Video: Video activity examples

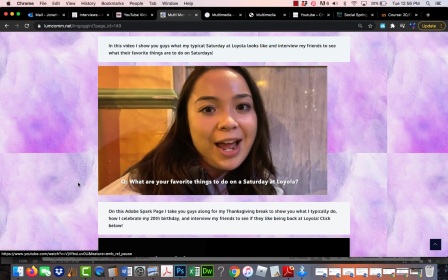[8:10] I also really like going to the FAC with my friends in between getting some work done,
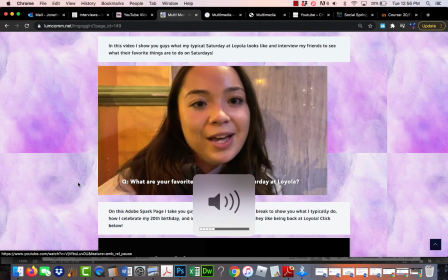[8:16] just because I like to be productive on the weekend still, but also just try like getting a break from all of my work.
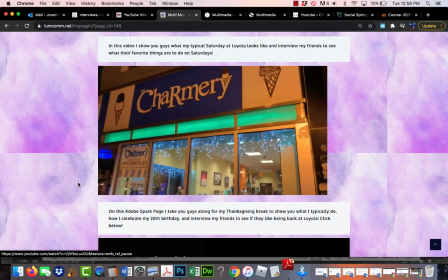[8:23] All right. Well, thank you. Thanks. After, we went to our usual ice cream place, the Charmery, and finished the night at the dance show.
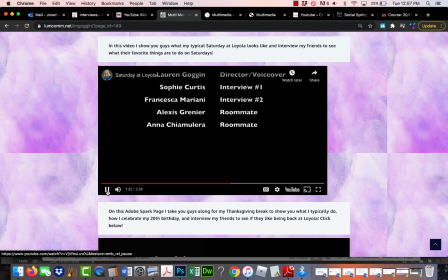[8:32] Thank you so much for watching. That was my typical Saturday at Loyola University, Maryland.
Okay, so there's one thing.
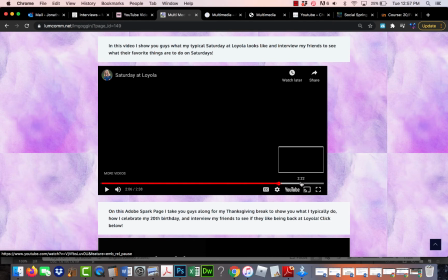[8:46]
So one thing to be aware of is that just make sure that the length of your video, sometimes if maybe she has a credit here at the end, I'm not sure why it would export with all this blank space, but this is another reason why you want to make sure you test it.
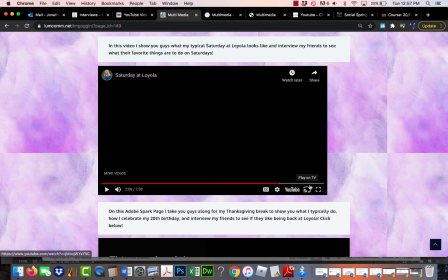[9:03]
And then if you notice this gigantic awkward kind of space at the end here, you go back and edit it out. So I like let's see how long the title slide is. We didn't see that before.
Hi, my name is Lauren, and this is my typical Saturday at Loyola.
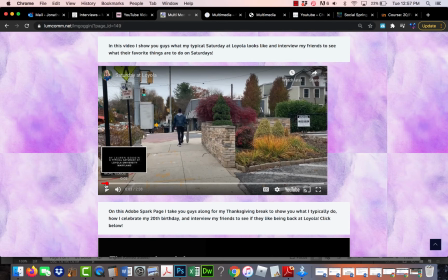[9:20]
Okay, so I'd say two things here. She's talking really fast.
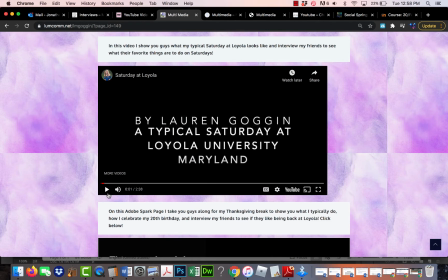[9:26]
Now, granted, this is not a course in video journalism or journalism in general. So we're not talking about things like how to have a good voiceover voice and voice training.
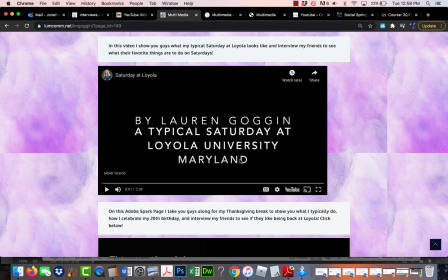[9:42]
But she does talk really fast there, and that's just something to be aware of if you're going to do voiceovers. Is try. Most of us talk faster in person than we realize,
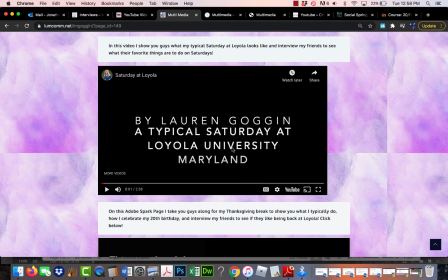[9:59]
And when you're doing a video, you want to try to slow it down a little bit and really try to enunciate. And so she talks really fast, and her title slide could have been up there a little bit
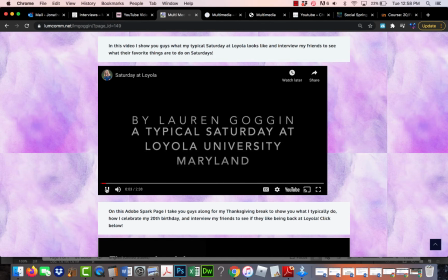[10:14]
longer to be able to read it.
Typical Saturday at Loyola. In the mornings, we usually like to go to Roland.
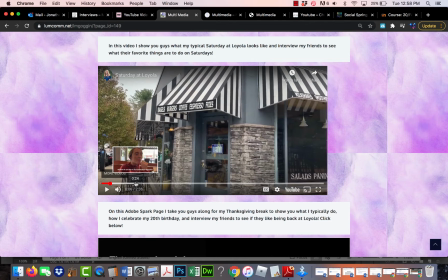[10:20]
She has some background music in there. It's very faint, so I would almost bring it up a little bit more.
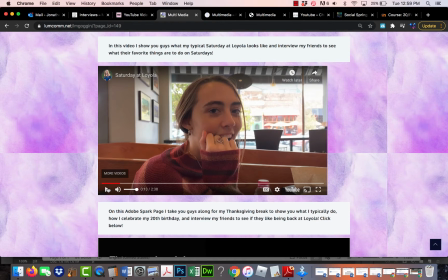[10:28]
And then she does have a few issues with some of the levels.
Hi, so what do you like to do on Saturdays at Loyola?
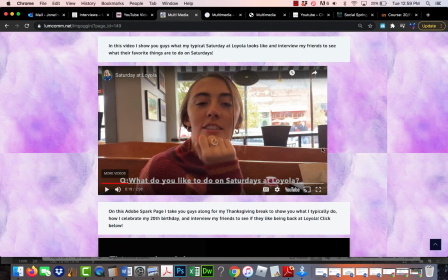[10:39]
So, in this kind of environment, you can tell that there's a lot of noise in this Starbucks or whatever it is, wherever she's at. And so you really need to be close to her, even if it's kind of awkward to hear her voice way above it.
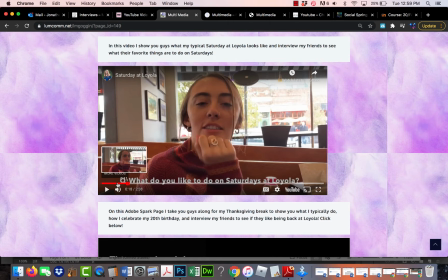[10:53]
And I could tell that the student editor here brought the level, the volume up to be able to hear her better. And when that happens, the background noise, of course, gets louder too.
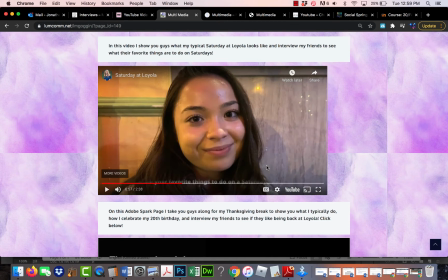[11:06]
In this second interview, there's also some noise, but she got pretty close to her friend here, and which is fine. I mean, that's a fine headshot. You don't want to be closer than that, but you need to be close in that kind of environment where
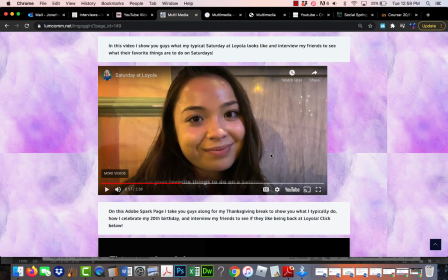[11:22]
you want to hear the person's voice a lot more so than the background. So she lost a lot of points for that. That's just something to be aware of. And then at the end here, when she's kind of talking about just the other things, that there's not a lot of sound here.
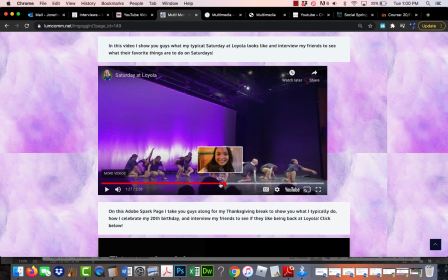[11:41] Charmery and finish.
So I would bring up the music for this part, and the edit's really fast.
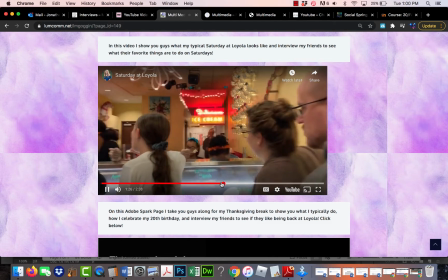[11:49]
You go Charmery. To our usual ice cream place, the Charmery, and finish the night at the dance show. So I mean,
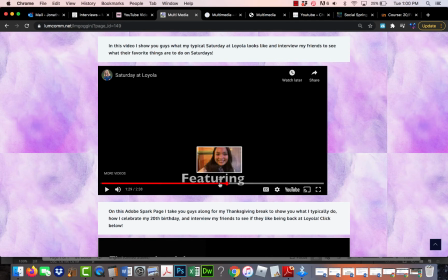[11:55]
the dance show was so brief of a video clip that I either make it longer or just cut it out. So this is, in general, this is a different kind of approach, right, to this assignment.